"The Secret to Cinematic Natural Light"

In today's video, I'm gonna show you guys how to achieve the cinematic look with natural light.
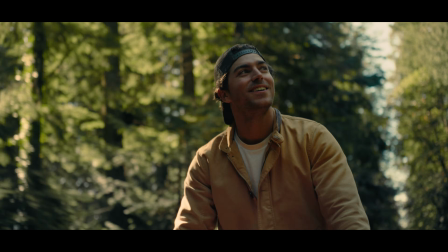Now, we all watch these movies and sometimes they take place outdoors and they just look super beautiful and cinematic and have 3D and just look incredible. And then when we shoot our exterior scenes in broad daylight, it looks like shit. Well, how do we do that? Let's break down what a cinematic image even is. A cinematic image is when an image looks three-dimensional, has shape and contrast through shadows, lighting, and color. To create a three-dimensional image, you wanna have different layers. You wanna create contrast with colors and contrast with lighting.
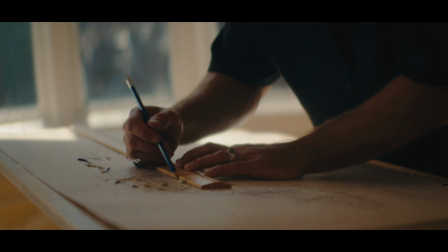And this is what gives that illusion of 3D. I shot this commercial a while back and we actually used all natural light.
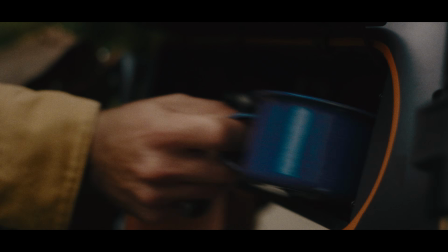And I thought it was a great example of how to use natural light. So I'm gonna show you guys a couple interior scenes and a couple exterior scenes where we use natural light in different kinds of ways.
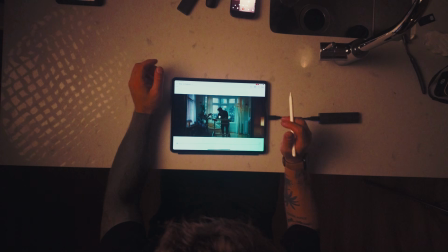So let's dive right into it.
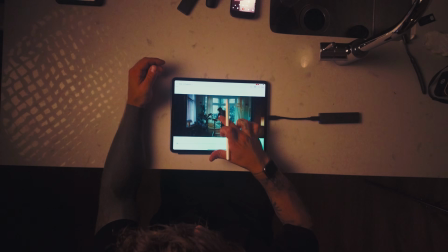So the opening sequence of this commercial, we're welcomed into this apartment where we see this guy at a drawing board. So this was actually all natural light. Before even shooting this entire project, I went to each location to check them out to see what the natural light would do.
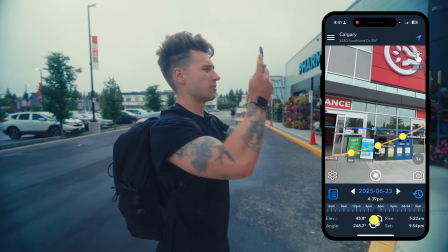So I would have a sun app called Lumos, and I would be able to see where the sun would be in correspondence to each location. This is gonna play a huge factor in creating that cinematic image. You wanna know where your sun is gonna be. So I used the app when I went to go check out this location before we shot, and I knew that the sun was gonna be going like this,
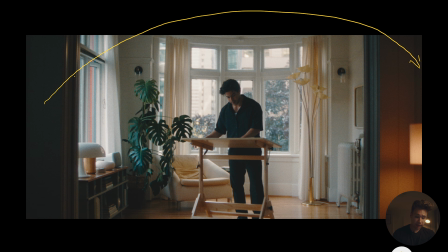in this direction, so that the sun at like 9 a.m. would push through this window, and at 12 p.m. it'd push through this window. So what does that even mean?
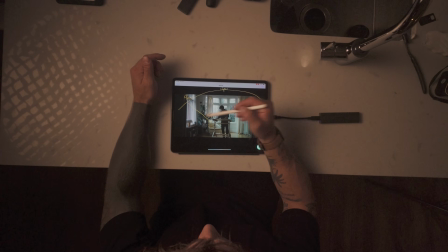This is two different looks. If I was to shoot at 9 a.m. on a broad sunny day, it would create a beautiful side light on his face.
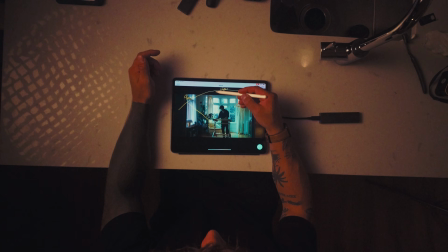But if I was to shoot at noon where the sun is behind him, that would be more of a backlit scene. It would be heavy backlight on him and more silhouette-y. I was able to go back to the drawing board in pre-production to determine where we wanted to shoot, what time of the day, and where it would fit in the schedule. And I wanted the scene to have a lot of like hard light, which is like these little dapples of like, you know, hot spots in the room.
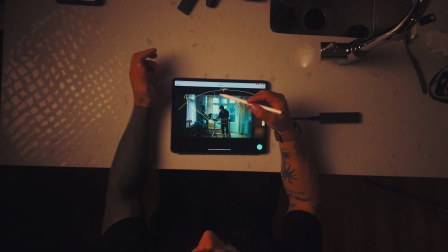And I wanted the light to be more sidey. So we shot at 9 a.m.
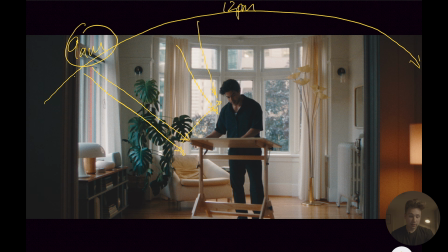And that's because the sun was positioned perfectly to push sidey through this window right here. To give some context, the commercial was a lower budget, so we weren't able to get like a ton of lights. So I really wanted to play with natural light. And so that's why I put that much work ahead of time to figure out where the sun position would be so that we would get that natural, beautiful light hitting his face.
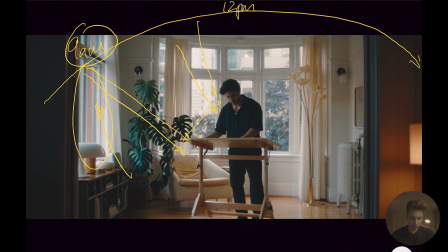So you can see here in this image, right? We utilized this beautiful window here that's kind of bouncing off the ground and bouncing back up at his face and kind of pushing some ambient light onto his face there, because we got that beautiful,
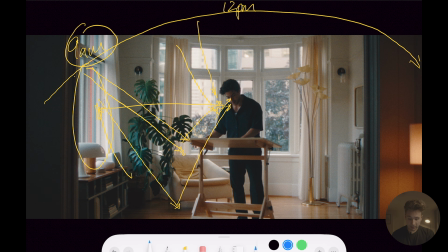you know, just little bit of kick on his face. And then we kind of made the shadows pretty dark here because we added just some negative fill. We added some negative fill, you know, 4x floppies, or you could use black fabric.
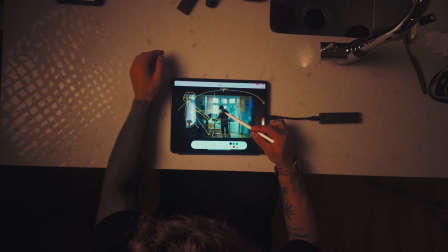And what that did was help create that contrast on this side of his face. And shadow usually helps creating that more three-dimensional look to your image. And so we just shaped that natural light, right? When you're going with natural light, it is so important to shape it. And so to shape it, it's creating shadow, right? So to create shadow, we use that black fabric.
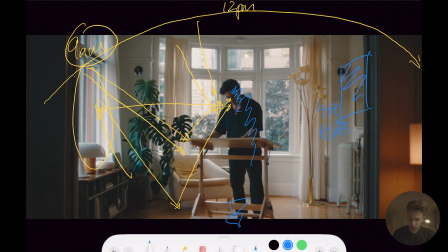And then I have my camera positioned in this room over here where you see the dark foreground walls. And I use that foreground to create that more, you know, three-dimensional composition.
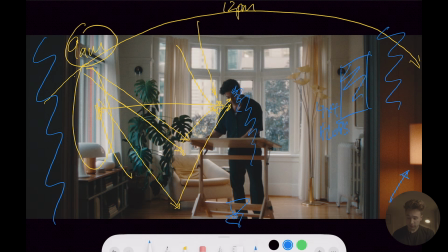And then I used a little lamp right here, and that was just a regular lamp that we found in the location,
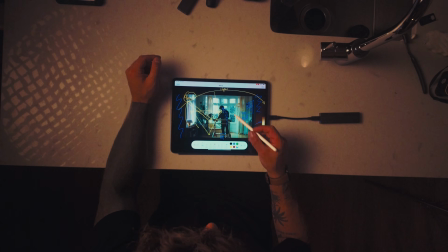just to give a little highlight, little interest, little, you know, warmth to the frame, because the rest of our frame in the scene that's taking place is a little bit colder. So this warmth just gives that kind of color separation as well, right? That's what we're kind of looking for as a cinematographer.